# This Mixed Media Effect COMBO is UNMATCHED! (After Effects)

Today we're going to be taking two insanely popular mixed media style effects, CRT effects and paper effects, and combining it into one ultimate mixed media style effect. So stay around all the way to the end of the video because there's some serious sauce in this one. If you're new here, my name is Bryan and I make educational content for millions of creators online just like yourself.
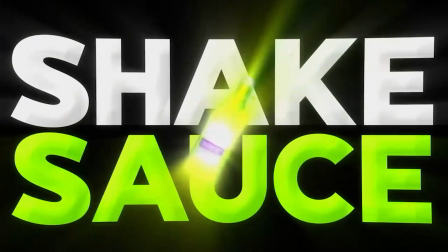(0:15)
So if you're not already subscribed, be sure to subscribe. And if you want to save time and level up your edits, check out my amazing editing packs, presets, and plugins.
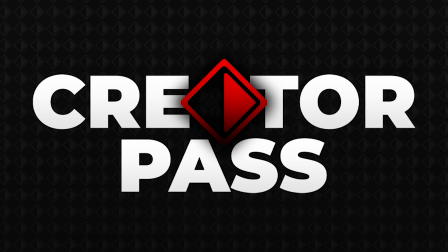(0:22)
I'll have them linked down below, as well as my private community and mentorship called Creator Pass, where I teach you how to grow a real business selling digital products. Like I said, both of them are linked down below. Go ahead and drop a like on the video and let's get into After Effects.
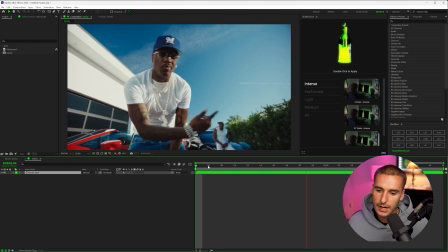(0:34)
So inside of After Effects, this is the clip that I chose of Lil Yachty. You can see it's nothing special. It's just a normal video clip.
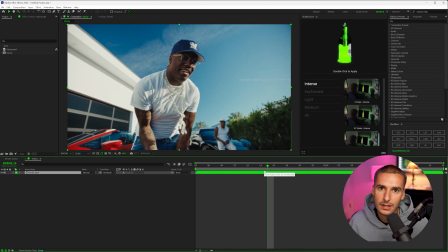(0:40)
So I'm going to show you how to turn anything into this insane mixed media style effect like I showed at the beginning of the video. So whatever footage you have, you can do and use. So to get started on that CRT effect, I'm going to open up Surveillance.
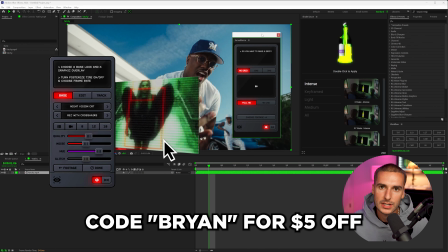(0:51)
It's the absolute sauce for digital CRT synth effects without having to have a TV or a synthesizer or anything like that.
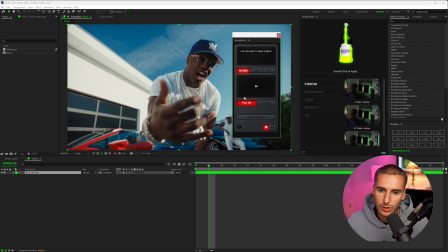(0:57)
I'll show you here in just a second. So I'm going to start off by having it say no grid, full HD, and then we can go ahead and choose our footage. So you can see it'll say load footage. We just need to check our composition that we're using, this Lil Yachty here. And then we have to go ahead and import that real quick. And it should say the name of whatever you're selected on over here.
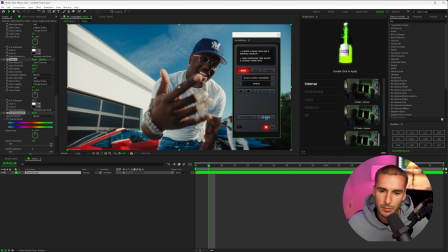(1:12)
And then go to looks. It's going to do a bunch of stuff in the background, basically loading up the plugin itself, all the different presets. And you'll see it instantly transforms it into this black and white camcorder, which isn't what we're looking for, but does look pretty cool. You'll see there's a bunch of overlays that you can add on.
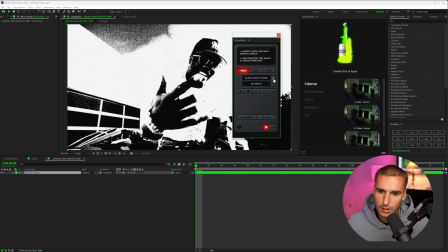(1:26)
But for our effect, let's go ahead and keep it simple and do no overlay, and then we can go through all the presets to get something a little bit more of like that digital synth here.
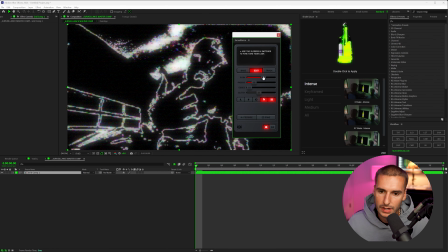(1:35)
I did like digital synth like this, so let's go ahead and use that and then click edit, and we can go ahead and play around with the radius and the glow. But where I find the best sauce is in the edges here.
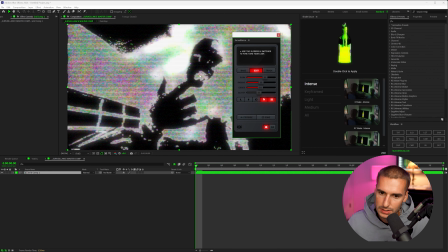(1:45)
If you bring it up to like right before it kind of starts clipping the brights like this, it'll have this really cool flicker effect, really like kind of emulating like CRT TVs. So I like that. You can go ahead and make it black and white or night vision, but I really like having this like little colors here.
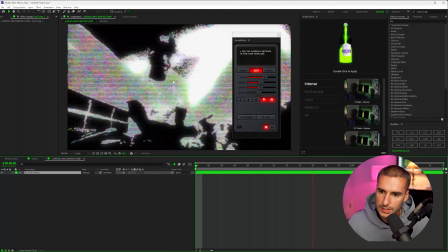(1:59)
So let's go ahead and play and see what it looks like. I really like this crazy flickering. It really looks like a CRT actual TV.
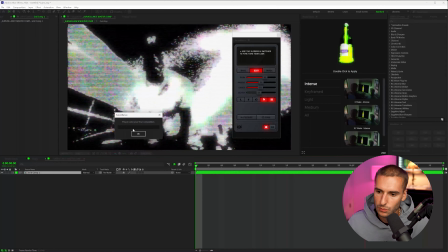(2:05)
So I'm gonna go ahead and just click done because that's what I want. And we'll name it CRT.
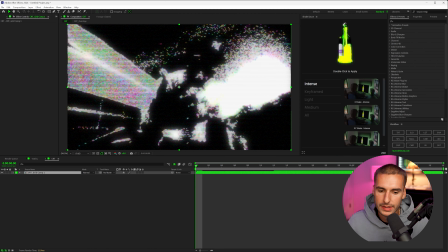(2:09)
And then we can go ahead and close Surveillance because we're done with that for now. And I'm actually gonna go ahead and render this out. That way we can add these paper effects to it and really mesh the two mixed media styles. So I'm gonna render it out and just call it CRT and click render.
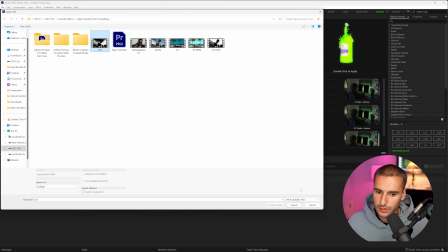(2:24)
And then import that back into After Effects right here and drag it into a new composition.
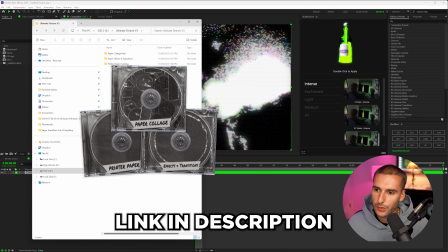(2:30)
And then inside of the Ultimate Texture Bundle V3, the printer paper overlays, the scratch folder,
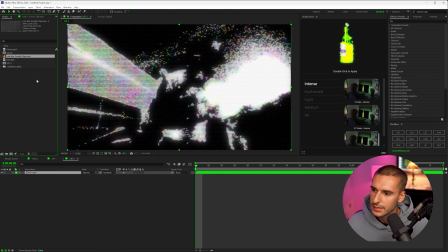(2:34)
I'm gonna be using the low res scratch 5 FPS and drag that into After Effects and then into our composition above the CRT video.
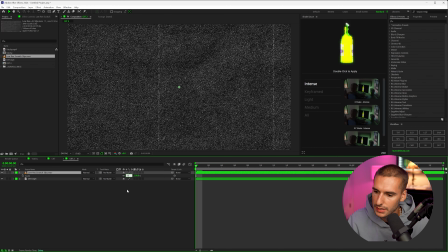(2:43)
You can see it's really zoomed in because it's actually a 4K clip. So I'm gonna change the scale to 50 and change the blending mode to screen.
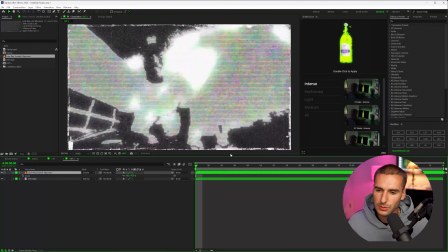(2:50)
And now when we play that, you can see we have these paper overlay, but it doesn't really line up with our footage. It doesn't look quite good yet.
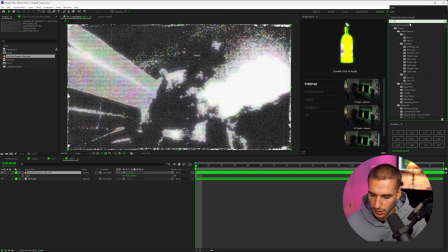(2:56)
So what we're gonna do is add on the posterize time effect onto our CRT footage and change that frame rate to 5 because the overlay is actually at 5 FPS. So all we have to do is click 5. So now the paper overlay should line up with the frame change.
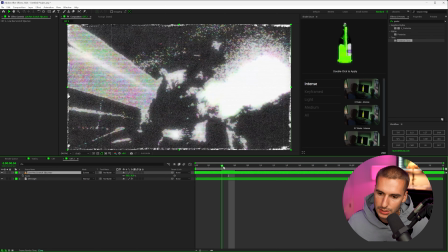(3:10)
And if it doesn't, just go to the frame where it actually does change. And now you can see it will line up properly with each frame change here.
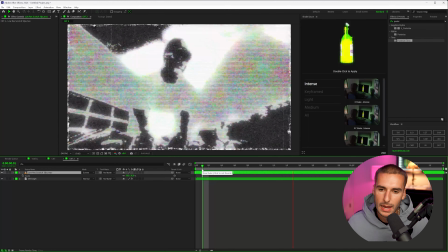(3:16)
And now when we play it, we have a lot more of like this paper kind of like laggy kind of effect.
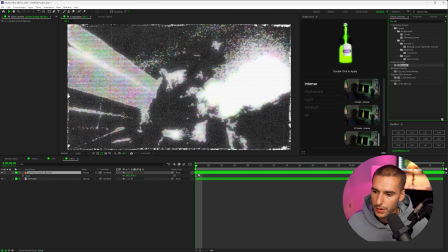(3:21)
One thing I'm going to add on is the curves effect onto the printer paper overlay and just change it so it's a little bit more noticeable. I think it just adds to that kind of paper aesthetic, and that's looking a lot better already. But to sauce it up even more, I'm going to add an adjustment layer and add on
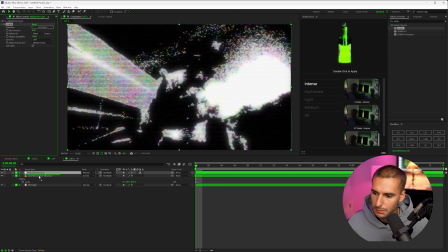(3:37)
RSMB onto that adjustment layer and bring it in between the CRT layer and the paper overlay layer,
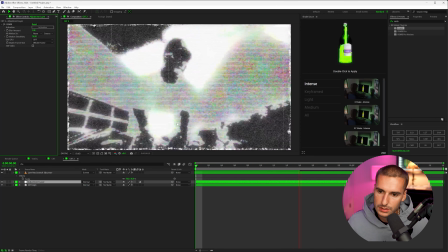(3:43)
and then change the blur amount to like 1. And now you can see there's a lot more of this like harsh kind of switch between the frames.
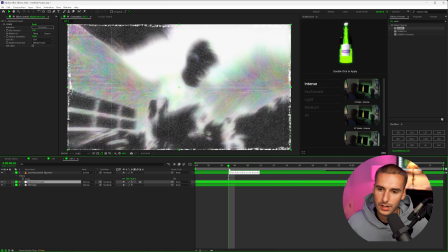(3:50)
And it adds this like really cool kind of glitchy look. And I think it really sells like the two mixed media styles together.
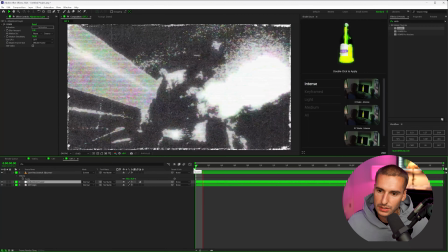(3:56)
So when you render that out, so it all together now kind of like snaps a little bit more. It just feels more laggy and kind of like glitchy. To make it feel even more like an effect, I'm gonna add on something like exposure onto the adjustment layer as well.
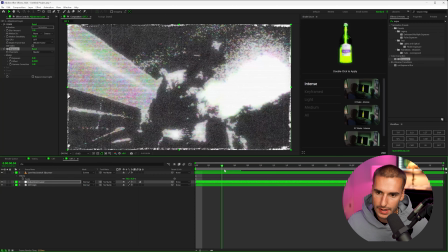(4:08)
And then go right where it swaps to the next frame, like right here, and keyframe the exposure up to 1. And I'm gonna go 1 frame before that and change it to 0. And then go 1 frame after that and change it to 0.
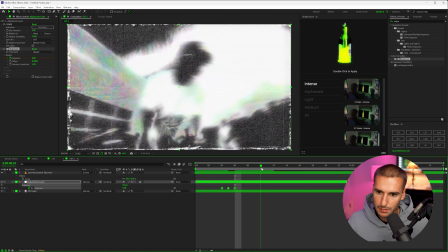(4:23)
And then we can actually copy and paste these keyframes to each time it swaps to a new frame and just make the middle one on that swap. So it kind of goes like not bright, bright, and then not bright again. So it has this little flash transition, and we can just go ahead and copy and paste that all throughout.
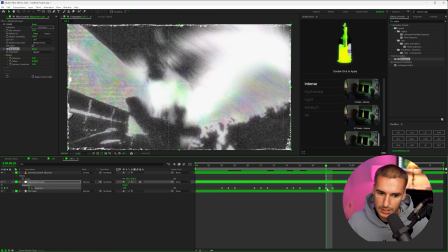(4:39)
That way it kind of sells the effect a little bit more. You'll see in just a second how cool it actually makes it look.
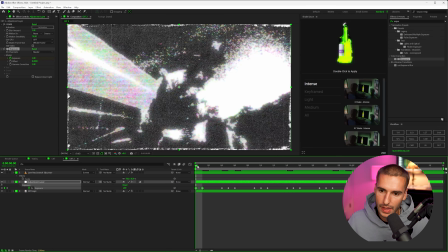(4:43)
So just going through and adding it to each individual frame swap and then at the beginning as well, just to kind of sell the start of the effect.
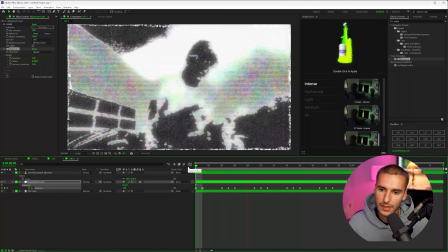(4:49)
And I'm really liking the way that looks. I think the flicker adds to the CRT look, and then the RSMB kind of adds to that paper kind of flipping through effect.
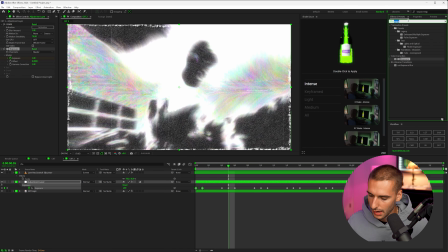(4:57)
And look at the colors back here, crazy. And then I'm gonna add on an effect like add grain. I think it just makes it look a little bit more grungy on that adjustment layer below the RSMB and the exposure. And make sure to change the viewing mode to final output. We can change the size down to something like 0.1 so the grain's a little bit smaller.
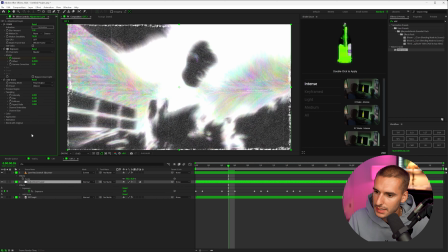(5:13)
And then let's change up the intensity to something like 2 or maybe even 3. Let's go 2.5, and then I'm gonna make the color monochromatic. That way it just doesn't have color noise.
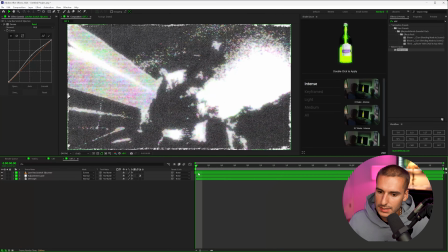(5:24)
It just, in my opinion, makes it look a little bit more gritty. That's looking insane. I think the last thing I'm just going to change is actually change the scale to 51.
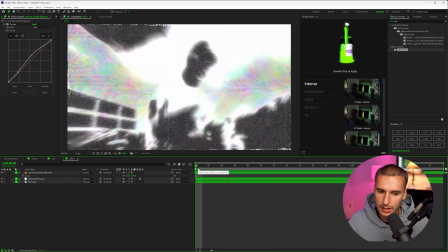(5:31)
That way the borders are there, but they're just not as pronounced. I think it'll look really cool for this effect. And this is kind of the final output.
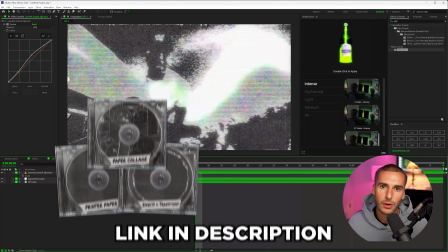(5:37)
I think it looks insane. I'll have the Ultimate Texture Bundle V3 linked down below, as well as Surveillance.
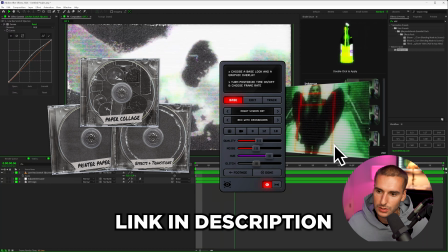(5:42)
That way you can go ahead and get them and follow along with this tutorial. If you're not already using this in your next music video,
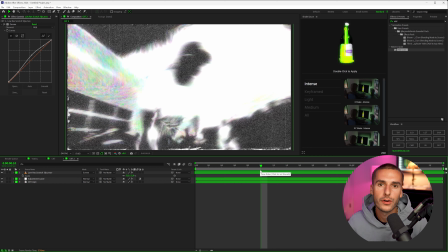(5:47)
I think there's definitely some crazy effects that you can use either with other Ultimate Texture Bundle V3 textures and also with other presets inside of Surveillance. So go ahead and explore, use your creativity, make a unique effect to your own style, because there's some seriously cool things you can create with paper effects and CRT effects for sure.
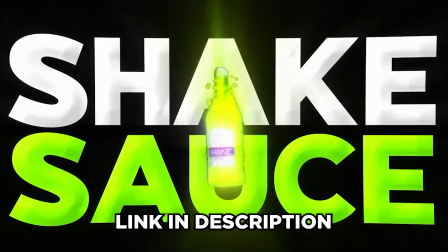(6:05)
If you made it to the end of the video and you're not already subscribed, be sure to do that. If you want my amazing editing packs, presets, and plugins, I'll have them linked down below, as well as Creator Pass.
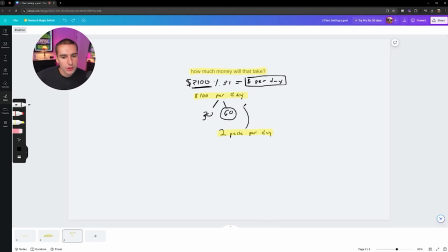(6:12)
It's my private community and mentorship where I teach you how to grow a real business selling digital products. But that's all I got for you guys in this one. Peace.